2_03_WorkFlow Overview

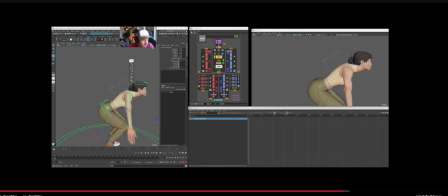28:48 So if she were to go down, etc., to get to this, you would use, I would say, 90% on there. And then what you would do is a little bit of the hips here to kind of help the deformation, even though it's already pretty nice what Raman did.
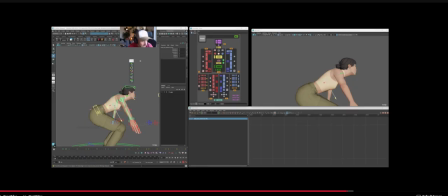29:07 Maybe a little bit of that one back here, then this one a tiny bit here. Well, not too much, actually. I don't think it needs that much in there. Well, maybe something like this.
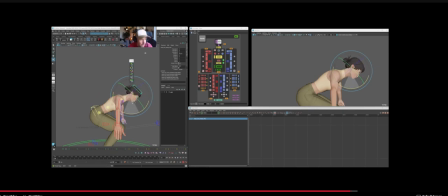29:21 And then definitely the head that would go like that, and the neck as well, that will help a little bit. But the main driver for all this would still be the body.
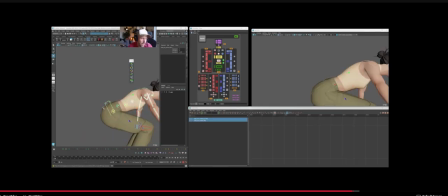29:35 So if I check on my spine here, okay, and if I go back to 0 on these, I don't know if you see, but it's like very little compared to actually the body who creates most of the work.
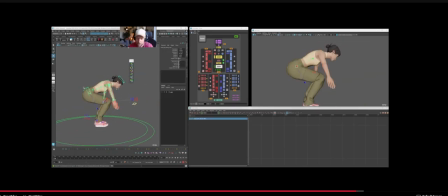29:52 And then what is going to be important is the counter animation of the bottom to the top. So in general, when your feet, are going like these, okay, and your feet are like these, let's say, okay, this control here will open up.
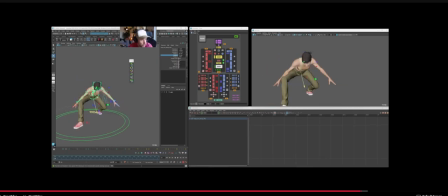30:14 Yeah, that's better. So you open up this way, to let the legs kind of open up. One thing that I do is I always put, the twist of the knees a little bit in as well in these kind of poses to kind of help, in making them a bit more natural.
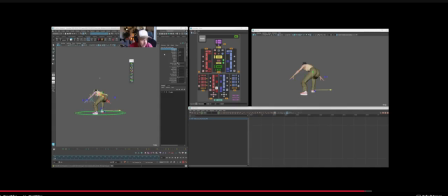30:33 I would always say that this may be a little bit like this and this. Well, anyway, it's not just for the posing, but one thing I want to mention is this here. So the rotation going with the legs, in there.
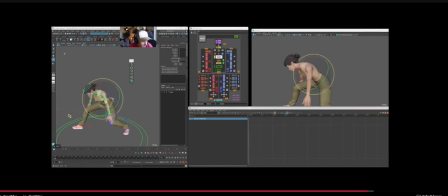30:46 What I like to do is counter with the chest here and rotate Y only this way. Okay, and it's this versus that usually creates the walk, the run,
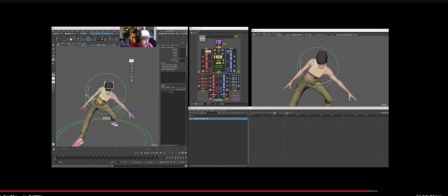31:01 and all these kind of things, and make the feeling of what you are after in general in your poses. Because what people do a lot, and what I say to not do, is using a lot of X or Z like these, and creating those very chewing gum spine.
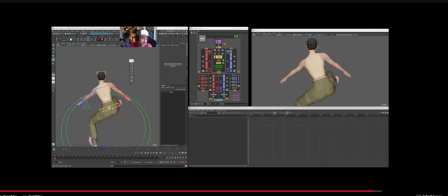31:18 I think to me the spine comes from that versus the body this way, and then the main angle of the body. The rest is just very small secondary things. And as you can see already, my pose like these feel
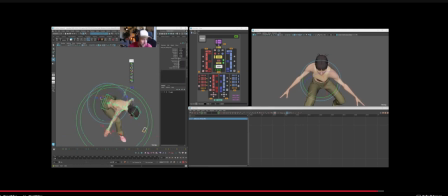31:36 a lot stronger, and already has a feeling of like having some kind of angles and C shapes, etc. But I didn't do any rotate Z nor any rotate X, or very little rotate X compared to what I have in the body.
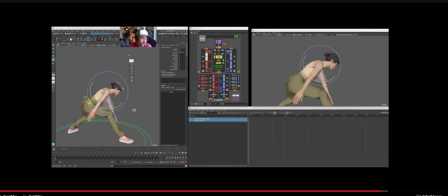31:52 For the arms, you want to have them in FK unless they're in contact with something and you want them to be stabilized. So you see your legs, they're in IK because they're on the floor, right?
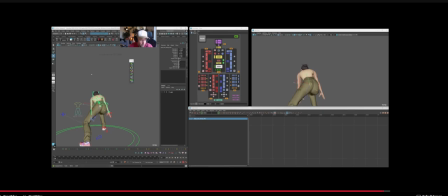32:08 So for your arms is the same. If they're on contact with a wall, if they're in contact with a desk or something like this, you want to have them in IK so it becomes an inverse kinematics. But if not, you want to keep your arms as much as you can in rotations, so in FK,
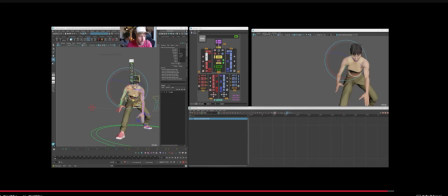32:26 because all of these are more rotation, and it's, to me, easier to control the arms when they're fully just rotation and FK. To me, it's a bit easier to control and to pose, and also to have nice arcs. That's what I was trying to say, is like to get better arcs.
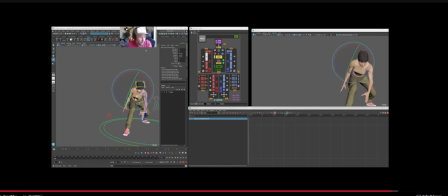32:41 I feel like it's cool to have those kind of like rotations in your arms as you animate. What else can I say?